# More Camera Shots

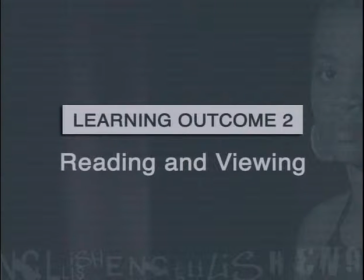0s
The following lesson is linked to Learning Outcome 2, Reading and Viewing.
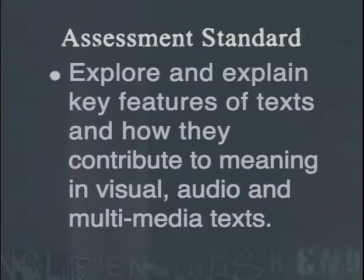4s
It addresses the assessment standard that requires learners to explore and explain key features of texts and how they contribute to meaning in visual, audio, and multimedia texts.
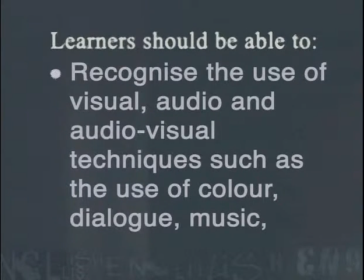16s
Learners should be able to recognize the use of visual, audio, and audiovisual techniques, such as the use of color, dialogue,
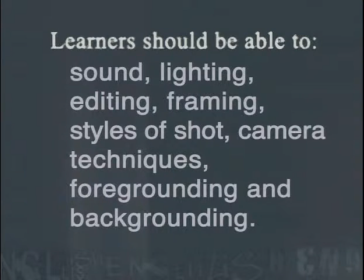23s
music, sound, lighting, editing, framing, styles of shot, camera techniques, foregrounding, and backgrounding.
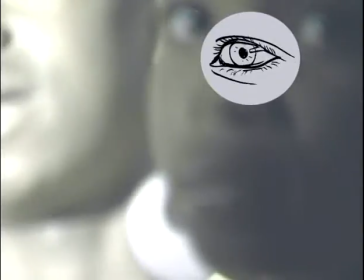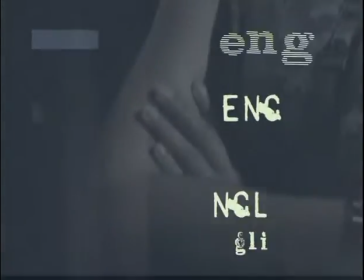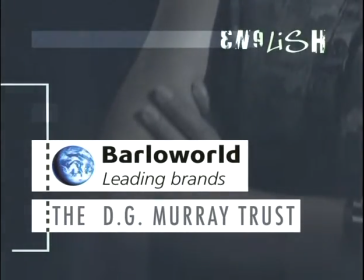Hi, I'm Megan. Welcome back to this lesson on studying film.
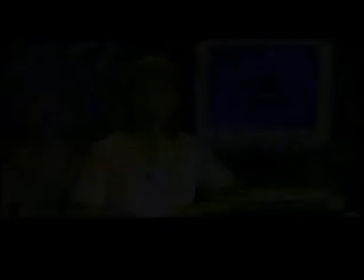53s
In the first part of this lesson, we learnt about different types of shots that cinematographers use to make their films more interesting and to focus the viewer's attention on different things.
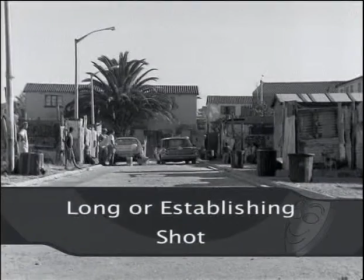65s
Here's a quick recap of what we learnt. An establishing or long shot. This establishes the scene and shows where the action takes place.
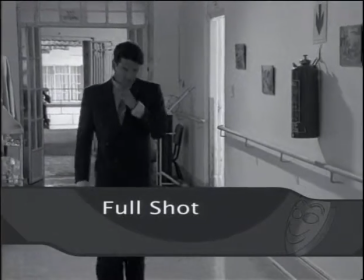76s
A full shot. Here you can see the whole character. A medium shot.
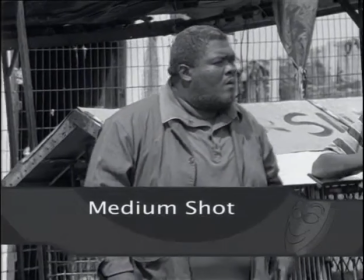84s
You can see the character from the waist up and observe the body language.
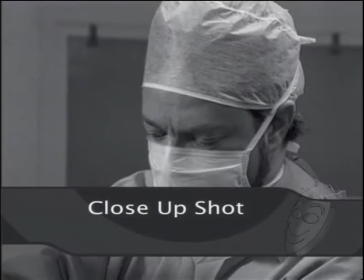91s
A close-up. Here you can see the character's facial expressions. An extreme close-up.
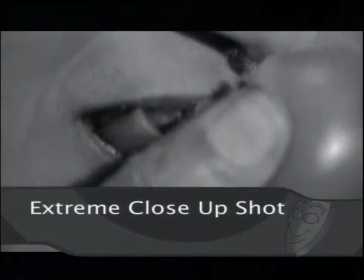98s
Here the cinematographer zooms in on a specific feature. Well, now that we're familiar with some of the shots that are used and the effects that these create, we're going to learn the names of a few more shots. The first shot we're going to look at now is called a point of view shot. This shot is exactly like the name suggests.
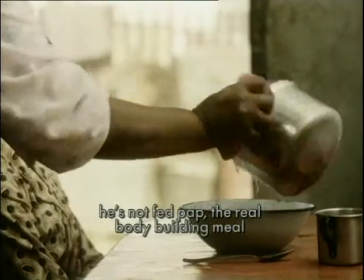123s
Point of view shots are filmed as if one of the characters were looking at something. Can you think of examples where showing something from a character's point of view would create an interesting effect? Have a look at these examples. In each case, work out whose point of view is being shown.
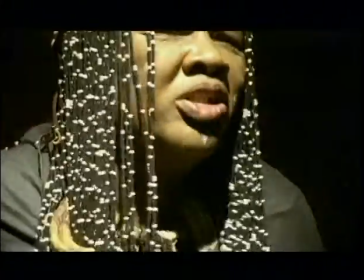My ancestors will help me find a man. They don't want rubbish in the family.
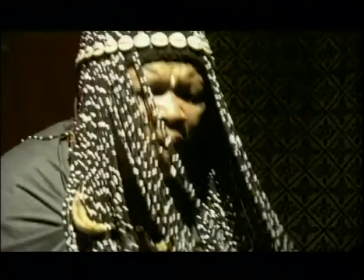159s They
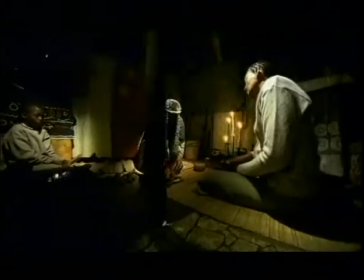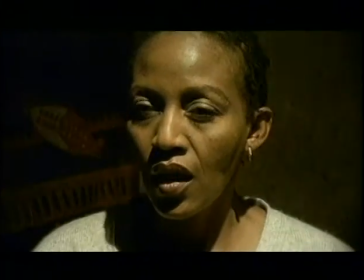166s have shown her a baby.
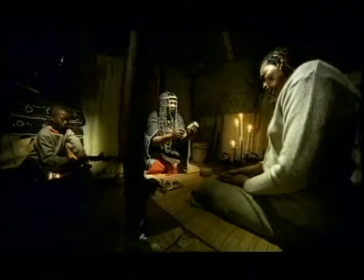173s The medicine must be taken twice a day.
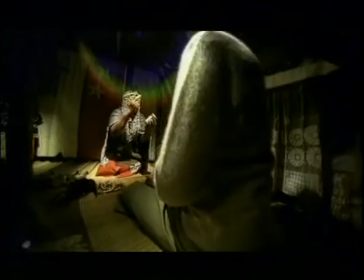So when a point of view shot is used, it shows something from the character's perspective. This helps us to develop empathy. In other words, we're able to see things as the character sees them. Have a look at some more examples of points of view shots.
Delegation to the Colonial Office in 1919.
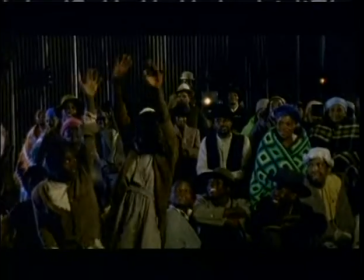205s I was one of his delegates. I met with their Prime Minister, Lloyd George.
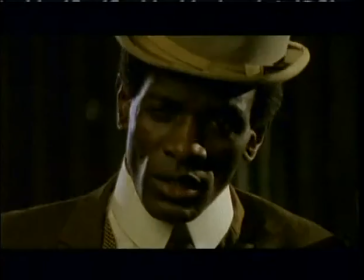212s That's him in the middle. He was somewhat shocked to hear about our plight in this country.
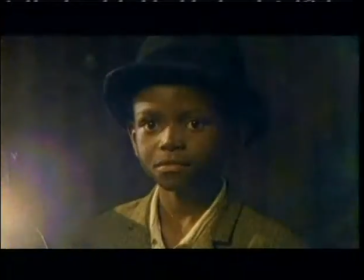218s And he promised to speak to General Smuts about it. But still, we are waiting for change.
Did you notice how the point of view shots pull us as viewers into the action? We're easily able to imagine what the characters must be feeling. Another place where point of view shots are often used is when two characters are shown having a conversation.
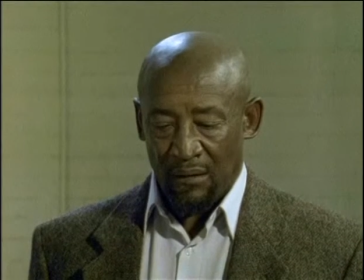247s
The camera will show one character talking, then it will show the other one.
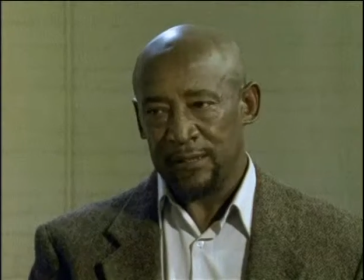252s
As viewers, this makes us feel as if we are being spoken to, because we see the action as the characters being spoken to would see it.
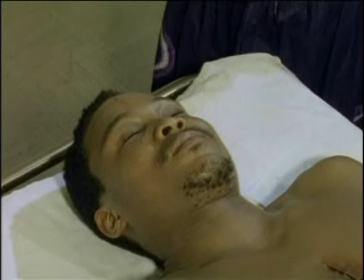263s
In this sequence, we are able to see a point of view shot,
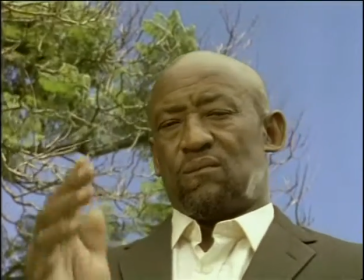267s
which gives us more insight into how the character experiences the world. So from the examples we've seen, you can work out when a director would choose to use a point of view shot. Point of view shots are used to put us in the character's shoes so that we can imagine what the character must be experiencing. Sometimes, though, the director wants to create the opposite effect. Have a look at this example.
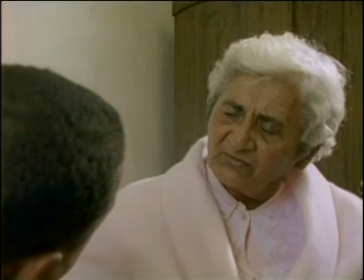294s
Here two people are having a conversation,
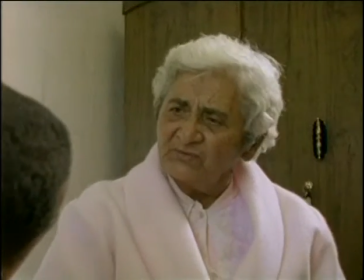298s
But unlike the earlier shots, you are not made to feel as if you are being included in the action,
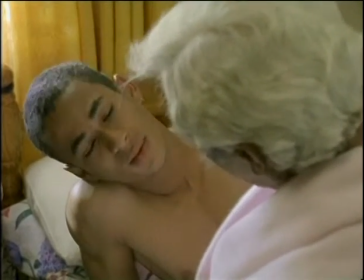304s
and you don't see the action through the eyes of a participant. Shots like these are known as over-the-shoulder shots because you feel as if you are looking over the shoulders of one of the characters.
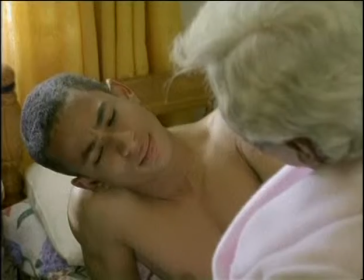320s
Unlike before, when we felt as if we were being spoken to,
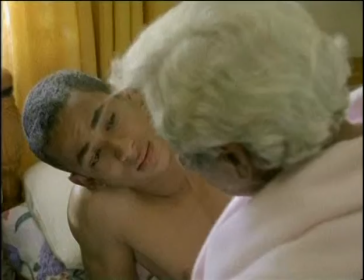324s
here we feel as if we are eavesdropping, like we are overhearing a private conversation. Here is a definition of an over-the-shoulder shot.
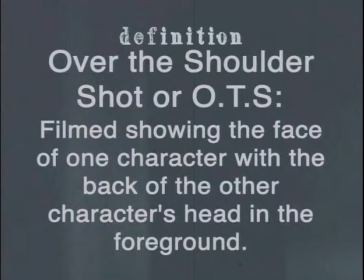337s
An over-the-shoulder shot is filmed showing the face of one character with the back of the other character's head in the foreground. Can you think of places in a film where a director or cinematographer would choose to use an over-the-shoulder shot?
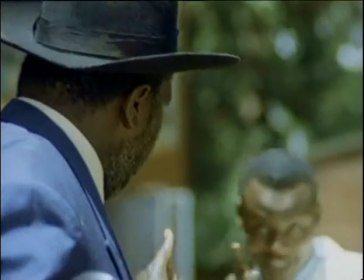356s Okay, make sure you're there at 3 o'clock.
Over-the-shoulder shots may be used in gangster movies. The shots that we have looked at so far are the most common types of shots used in films. Films even follow the same typical pattern.
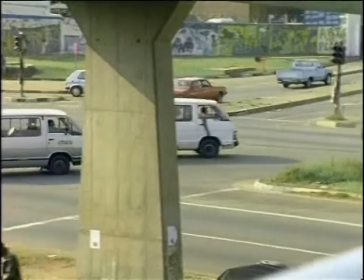373s
They begin with an establishing long shot so that you can see where the action takes place.
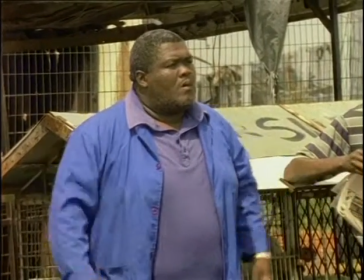381s
You then go inside the building and see full shots of the main characters.
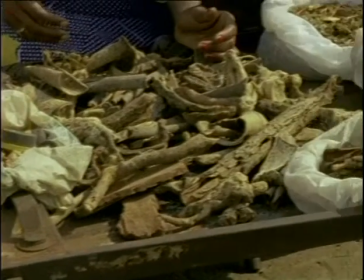386s
Here you can see the characters in their environment.
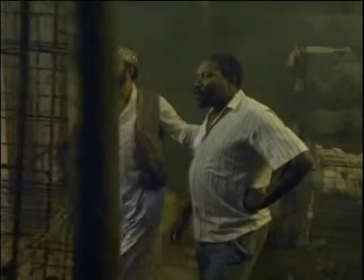389s
You can see what they are wearing and what the inside of their home or place of work is like.
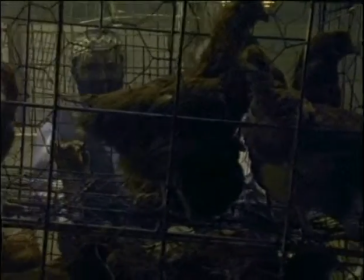397s
When the dialogue begins, a character may be shown in a medium shot from the waist up.
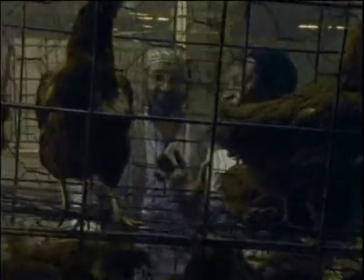403s
Now you are able to see the character in more detail.
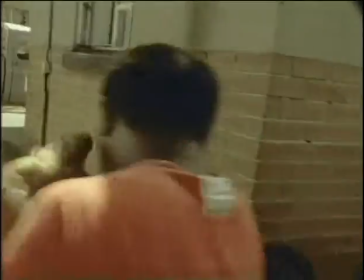409s
When the action gets intense, a close-up may be shown of a character so that you can see he or she is upset, angry or happy.
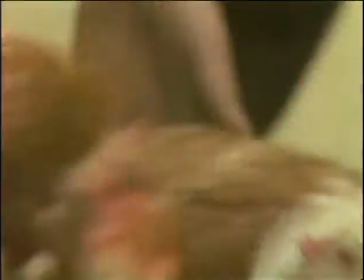419s
And if there is a conversation, you will see either point of view shots that show what the characters are seeing or over-the-shoulder shots of intimate conversations. I'm sure you're very familiar with this pattern. Just think of soap operas. Often at the start of a scene, they'll show you a character's home or place of work. Then they'll cut to a scene that takes place inside that building.
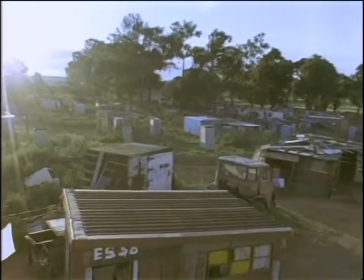447s
This helps the viewer to follow the story as we are able to realize that the action has now moved to a different part of town.
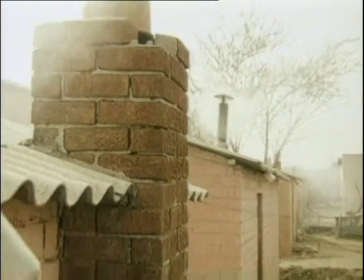455s
And from the light, we can see if it's night or day.
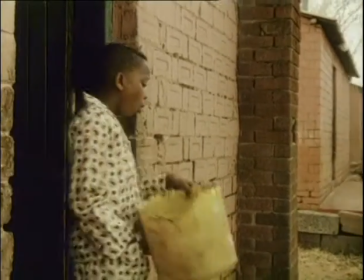460s
Also, by seeing the outside and inside of the various characters' homes,
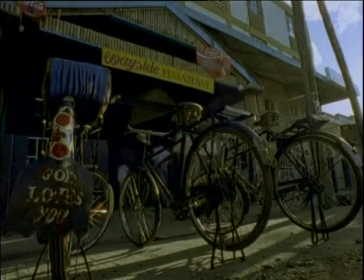466s
we can tell who is wealthy and stylish and who isn't, even if the script doesn't tell us too much about the characters. Of course, modern-day filmmakers try to break this pattern by using unconventional or unusual shots and sequencing them in different ways.
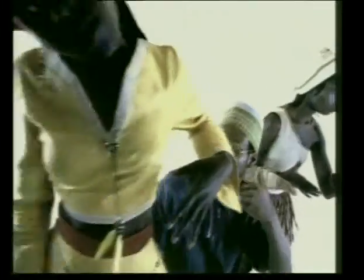487s
Have a look at these examples. How do they break the pattern we've just discussed?